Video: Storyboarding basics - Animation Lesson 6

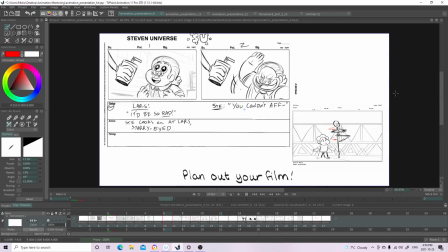[7:53]
So for example, the show Steven Universe, when they do their storyboards, they write the dialogue, they write the panel number, you know, they could write the scene number if they wanted to, and they write the action and they write the timing. So
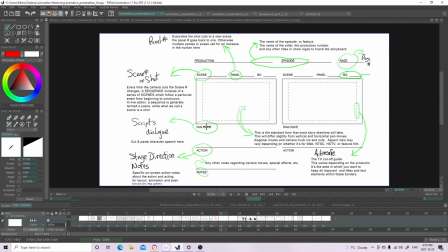[8:12]
here I just put some terminology, so dialogue and action, notes, so panel, you know, just stuff to just take note of if you ever want to get into storyboarding,
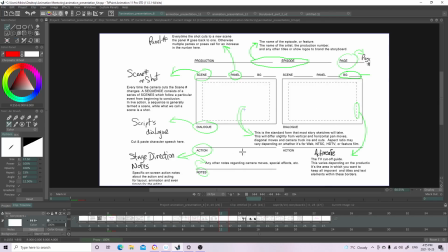[8:29]
that this is commonly what it looks like. Then here's another example, but it's kind of blurry.
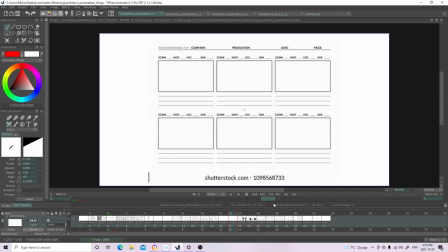[8:36]
I got it from Google.
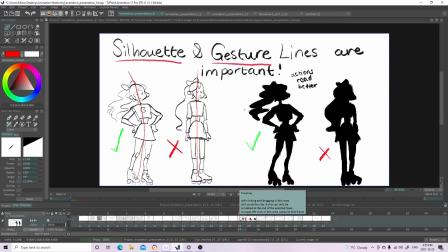[8:42]
Next thing is that silhouettes and gesture lines are super important. So what are silhouettes and gesture lines, you say? Basically, a gesture line, or also known as like a line of action,
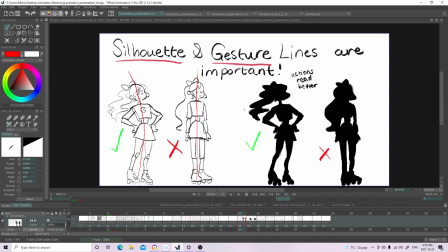[8:58]
is basically the line that runs through your body. You know, it's how your body is positioned. So for example, this girl here, her body is positioned very curvy, you know, because that's how she's positioned,
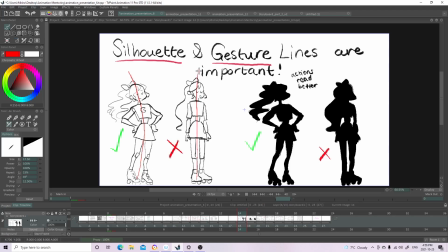[9:17]
and here she's pretty straight, so the line of action shows her being pretty straight. So when it comes to your characters in almost every scene, make sure that they have a curvy line of action.
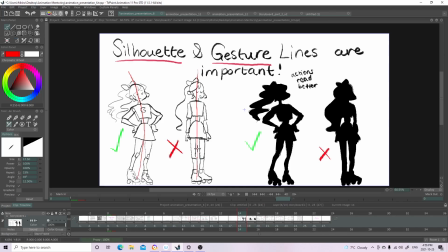[9:36]
Make sure that it's not straight, or else they'll look very stiff and it will look very not pleasing to the eye. And the reason why this is because in real life our bodies have a curve to them. When we walk or when we do any action, they have a curve to them. They're usually not straight like this.
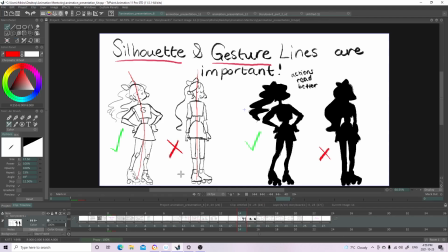[9:56]
So that's why this is the way it is in animation, but I mean, this rule isn't super strict. Like, you don't have to do this. It just makes the animation look nicer and more natural if you do,
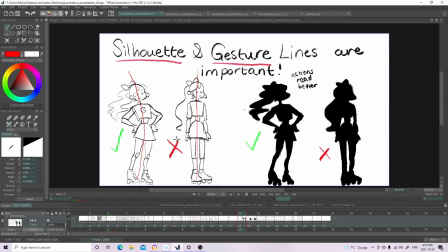[10:12]
but it's not like you have to do this, you know? Like, it's okay if your character looks stiff from time to time or once in a while, but it's just something that storyboard artists keep in mind. And another thing is that silhouettes are super important.
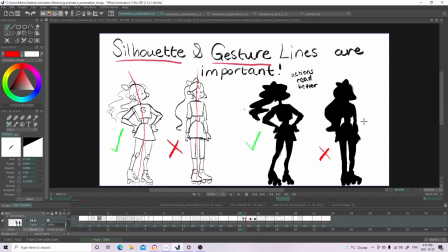[10:30]
So basically, a character's pose or their action has to read well in a silhouette, or else it won't read well when it's not in silhouette. So for example, here,
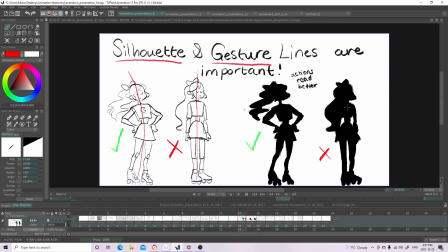[10:46]
well, actually, this isn't the best example, but here it's like in the silhouette, you're not sure what she's doing. So even when it's not in the silhouette, you won't be sure what she's doing. But I have a better example of this in the next slide. Bam, this is the next slide.
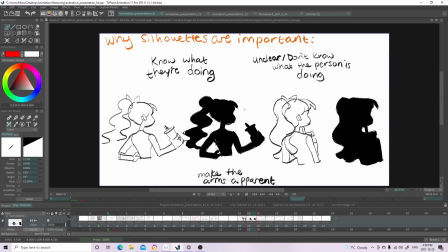[11:07]
So why silhouettes are important. So here in the silhouette, you're not sure if she's holding the cup, if the cup is floating in midair, and because in silhouette you're not sure of that, then even on the real drawing you might not be sure of it.
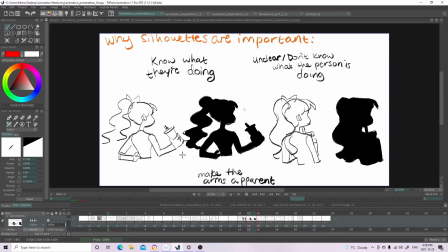[11:24]
But here, because her arms are more far out, then in silhouette it's clear to see that she's holding the cup. This is why silhouettes are important, so that the viewer can know what your characters are doing at any time in the frame.
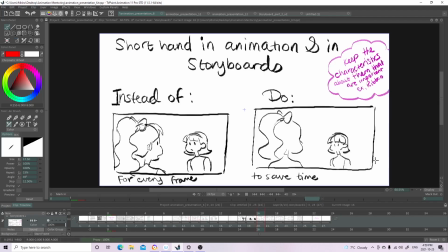[11:40]
So another thing is that when doing storyboards,
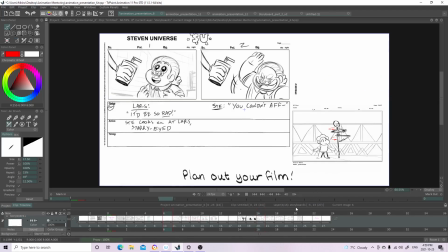[11:43]
and I even have an example here from Steven Universe, they usually do shorthands of the characters. So here, this is Steven and this is Pearl, but it's kind of like a quick sketch of them. And storyboard artists usually do this to save time.